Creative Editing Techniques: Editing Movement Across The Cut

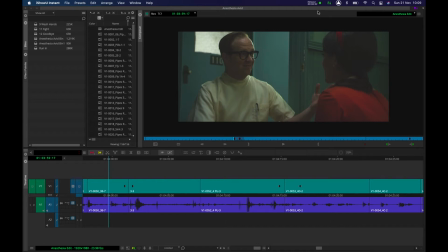Hello ladies and gentlemen, and welcome back. In this tutorial we'll be looking at editing physical movement across the cut. Footage, as always, provided by EditStock.com. Follow the link below to find out more.
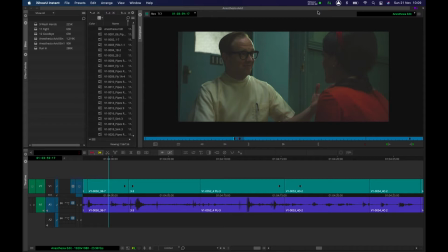It's often the case that people new to editing fall into the trap of trying to match physical movement and the placing of physical objects and people across the cut. My advice is we never attempt to do that. As the great editor Sam Osteen once said, I never cut for physical matches, I cut for impact.
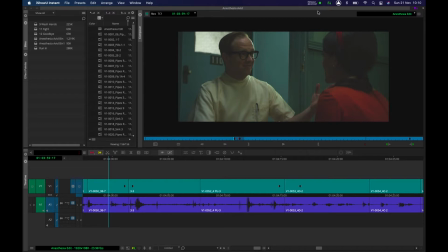And he's right. Let's have a look at a simple movement, and I'm going to describe the trap that you can fall into if you try and make things match physically across the edit, and actually what's considered to be good practice when we're trying to get movement to work across the edit.
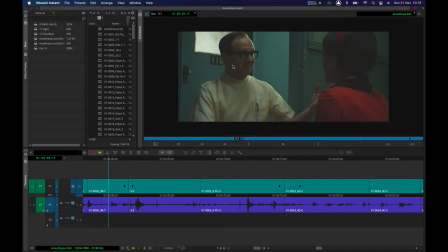We've got a simple little sequence here, Dr. Clayton on the left and Mary on the right. She has decided to stay in the dentist's office and is about to stand up. Let's have a look.
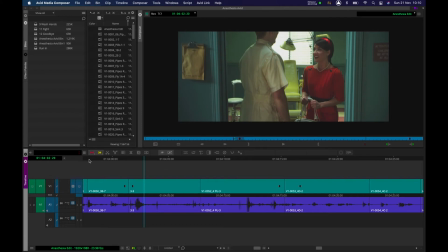Shall we? Sure.
So we're going from a nice simple mid shot Sure. into a wide.
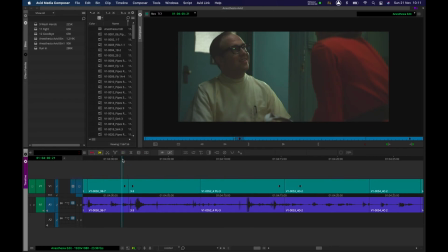And a lot of the time when people are starting out and learning to edit, they'll try and make things physically match across the cut. And I sometimes see this advised on editing tutorials. Please don't do that. The main reason for this is that when we're watching a film on the big screen,
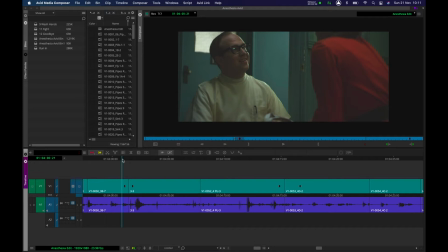it takes our eyes usually somewhere in the neighborhood of 6 to 12 frames to actually process a new cut. So if you make things physically match across the cut, the movements will always appear to be 6 to 12 frames out.
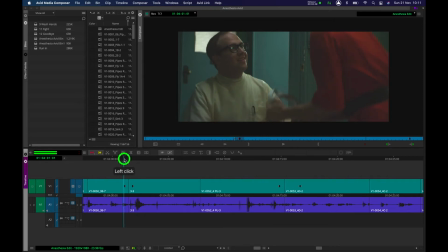Let's have a little demonstration. So let's say I've got her exactly there. So she's just sort of slightly above the doctor and he's looking up at her. I'm going to make a cut there.
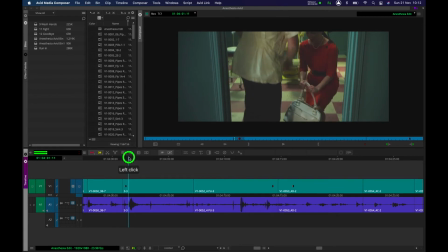Let's see if I can match the movement. Now we can't entirely based on the performance, but let's put her sort of in the same place, about there. Let's play that back.
Shall we?
I mean, it's, again, ignore the doctor.
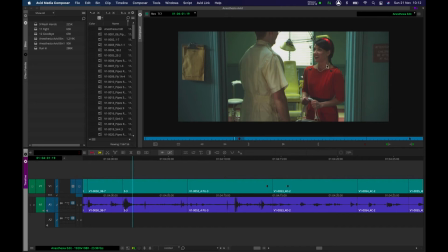I know he's in a different space, but it's the woman's movement that counts. It is simply too fast.
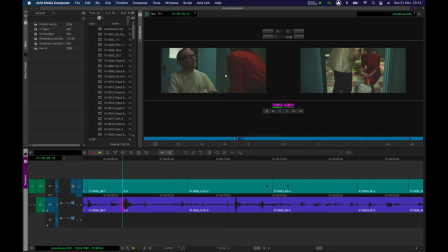Now, if I actually just show you the incoming and outcoming shot, again, ignore him. The audience will be looking at her.
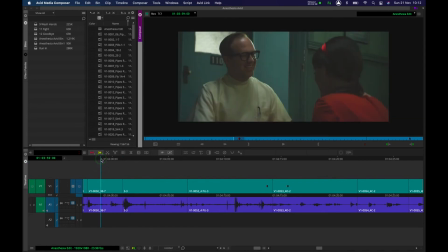She is pretty much in the same place, but it's playing way too fast.
Shall we?
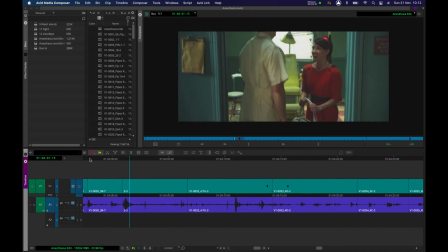And on a big screen, that would probably feel even worse. It will feel slightly out.
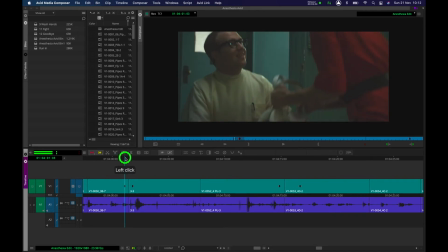So I'm going to undo that. And this would be my advised sort of edit point. On the outcoming edit, or the A side, I'm just going to make a trim there.
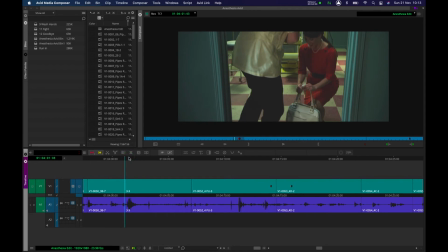And on the incoming edit, or the B side, I'm going to make a trim there. And if you actually look at them, she is in a very different place.
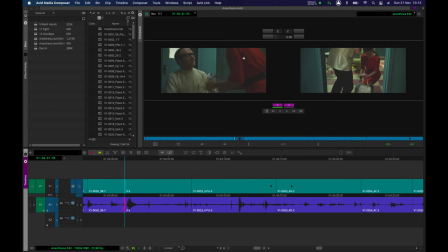She's standing up quite a bit on the left there. On the right, she's crouching down. So we're going to get a slight repeat of her movement. And you need that slight repeat so the audience's eyes have got time to catch up across the edit.
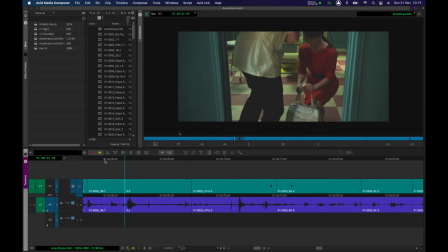And it will feel like a more smooth, natural movement. Let's have a look.
Shall we?
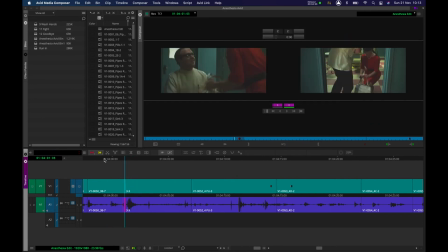Sure.
And again, the audio can sometimes be sort of fooling us, so let's just adjust the audio, put that back.
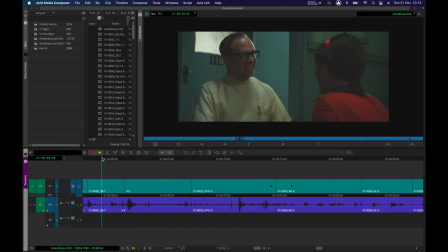That's better. That does feel correct to me. Obviously, the amount of times I keep playing it back and forth, every edit's going to start to feel like it's failing. So be careful. One of my pieces of advice I always give to students is, when you go back and check an edit, after the third check, your eyes won't be able to tell if it's working or not.
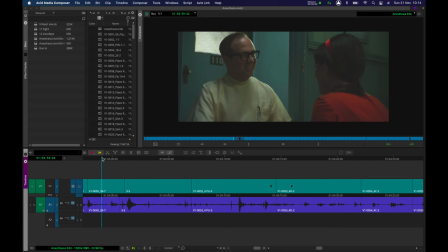Move on to the next edit. After lunch, go back and look at it. You'd be surprised. It probably works.
Shall we?
That's better.
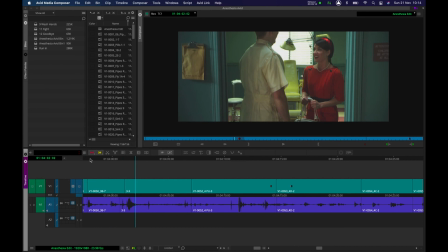It does now feel like she is properly standing up. The other one felt like it had a bit of a jump in it because I'd matched her body in exactly the same physical space. This is something that's worth reading in Pepperman's book, The Eye is Quicker.